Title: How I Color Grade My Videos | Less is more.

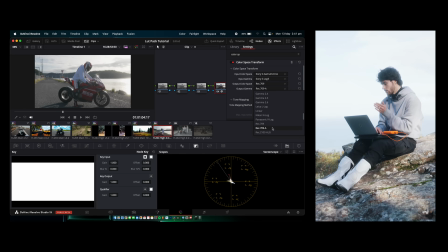529s
If you're on windows you just keep it at rec 709 here because i'm on mac we'll do rec 709a now you get the exact colors when you export as to what you were seeing while editing sometimes it can change it if you don't have that set up properly okay so we have the
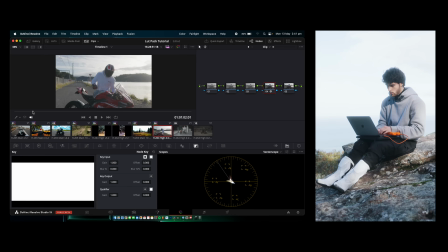541s
s log footage converted here as you can see the before and after for this shot what would i do to color grade it and make it look better the white balance looks good
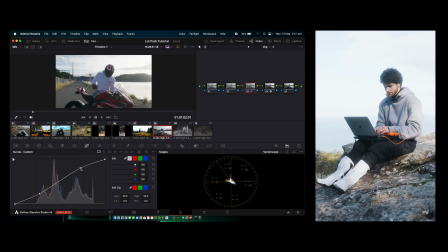548s
to me again i'm just going to add a simple s curve to get a bit more contrast into the shot that looks nice to pump up the highlights a bit more maybe not as much out of the shadows. That looks good. I really like this slider right here, the mid detail. I'm just going to put this on 15. It kind of just adds a little bit more sharpness to the shot.
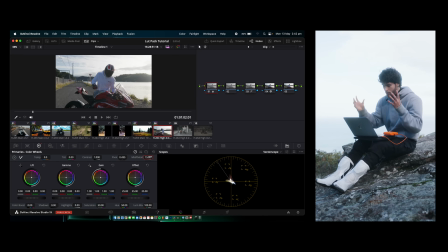567s
Also a tip for shots that you want to look more bloomy, you can actually put this on like minus 25.
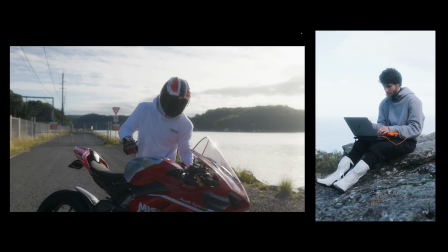572s
It'll kind of roll off the highlights and roll off the sharpness and make it look like a shot on film. I don't know, it's a little tip.
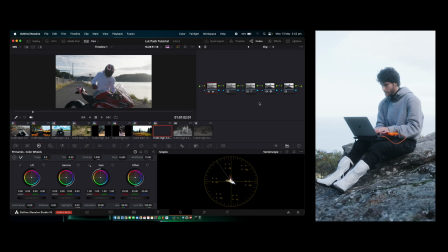577s
But for this one, we're going to put it on 15 because I want a bit more sharpness for it. Now that's pretty much what I would do to get it to this point.
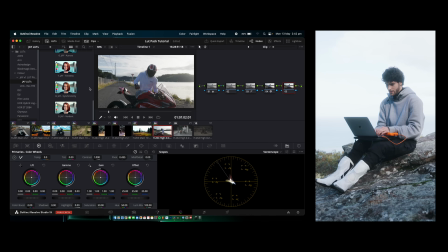584s
And now to change the colors. We'll just add one of my LUTs. JLUTs here. What are we going to go with? Again, what's funny is I used, in the actual edit, I used Timeless.
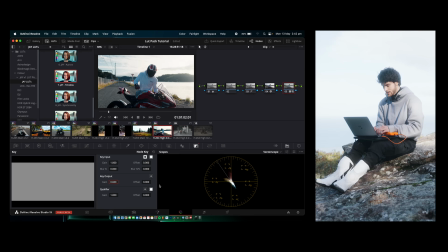593s
We'll put that on there. Go to 0.6, we'll say. As you can see, that looks really sick.
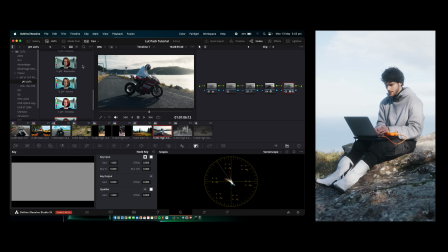600s
Looks so clean. Yeah, I abused Timeless, but Synchronicity looks sick. Aurora is more of a cinematic look, an old film look. You'd add some grain on here. That'd look real nice. Essence is clean. They're all unique in their own way, but all super clean.
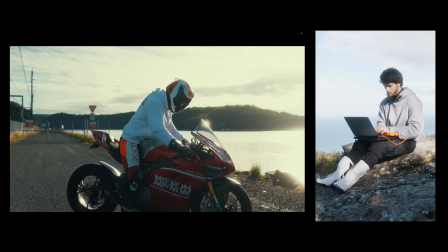615s
Honey, also another cinematic film type of LUT. You'd add some grain on here that'd look real clean.
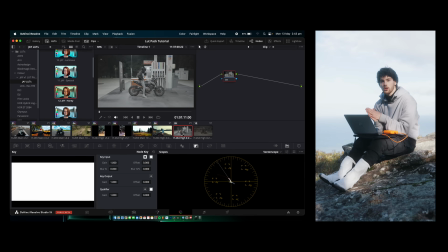621s
Now onto the next shot, the night shot. These LUTs look so clean on night footage. I'm so happy with how they all turned out for night footage.
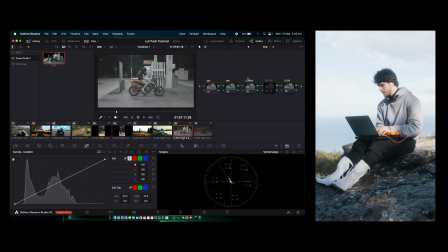627s
I've added the same notes here. As you can see, I actually labeled them with exposure, white balance, curves, Rec. 709 conversion, and look to make it easier for you guys. We're going to add the Rec. 709 conversion, just like I showed you in the last clip. As you can see, it already looks so much better. The white balance is a little off in this shot, so I'm going to come down here to the offset.
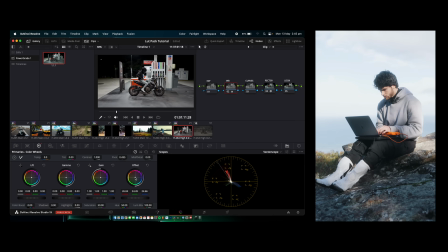644s
fix up the white balance a bit more looks real good come to the exposure tab I might bring the shadows down and the highlights up that's just something I like to do I don't know if I'm doing it right but practice makes perfect right that's just what I think looks good as I
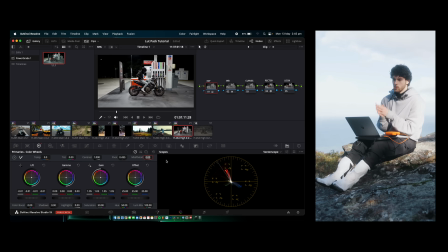659s
said before this mid slash detail tab can either make it look real nice and bloomy or add some nice sharpness so for this shot I'm going to do minus 20 so it makes it a bit more bloomy looking we're going to come to the curves again just a simple s curve i might roll off the highlights a little bit there open up the jv1 lut pack we'll go
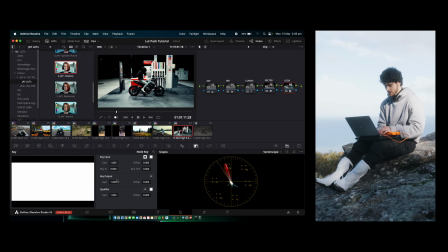678s
with essence looks sick turn that down a little bit 0.6
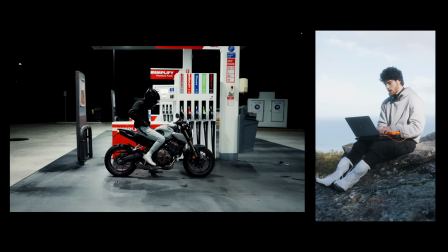684s
as you can see there looks clean that's before and after the lut and that's before and after everything looks so nice resonance it's basically essence but a bit deeper verdant looks cool synchronicity is actually the one I used in the official edit on my YouTube channel and Instagram.
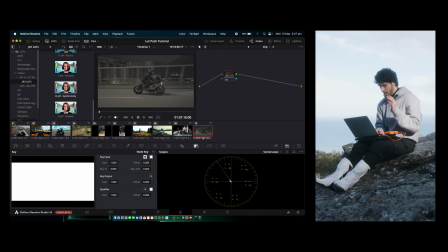701s
So if you wanted to know that, now you do. And now we have one more shot here. It's another S-Log shot at nighttime.
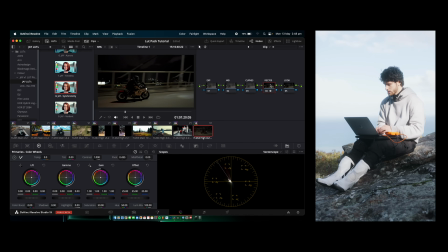707s
We've got the same node setup. Rec. 709 conversion, already looking so much better. Exposure, I'm just going to leave that as it is. White balance also a little bit off. I'm going to bring it a little bit right there. That looks a bit better. Curves, we'll add a simple S-curve. Like as you guys can see, I don't do much. It's all very simple, pretty much the same thing across all my footage.
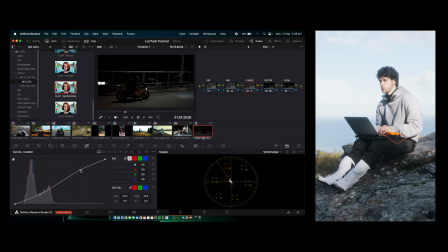726s
It really comes down to how you actually shoot the footage and knowing what you're doing when shooting the footage. You've got to learn that as well, not just color grading. A little simple S-curve and on the look here, we're gonna add a lot. Let's go with... Let's go with... Spectral. That looks sick. A bit too much.
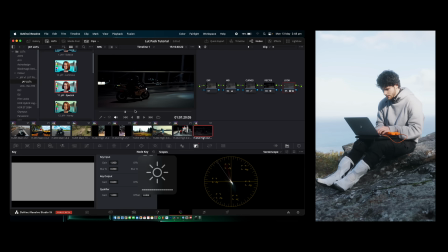743s
We'll turn that down to 0.6. It's quite dark there, as you can see, but that's kind of what I'm going for.
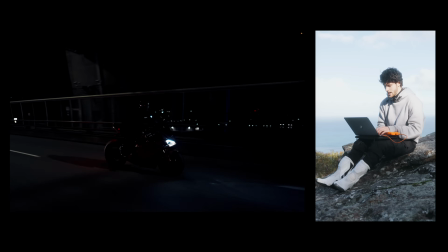749s
This shot is like... This dude's like Batman. He's cruising through the night. Looks so sick.
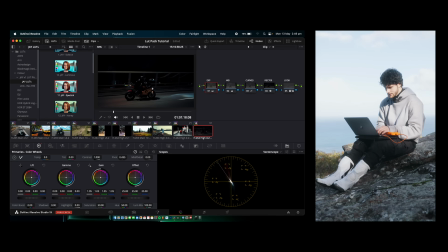756s
but to be honest, I might actually bump up the highlights a little bit. That looks pretty good. We don't want to introduce grain, so not too much. Yeah, that's the shot, I reckon. Looks clean. That's how I color grade each of my shots individually, but there's a quicker way to color grade the final look instead of adding the LUT to each single clip.
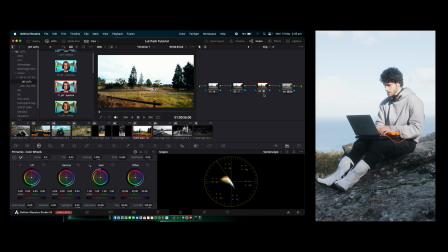773s
So let's just remove the LUT from each clip here. Remove that and remove that.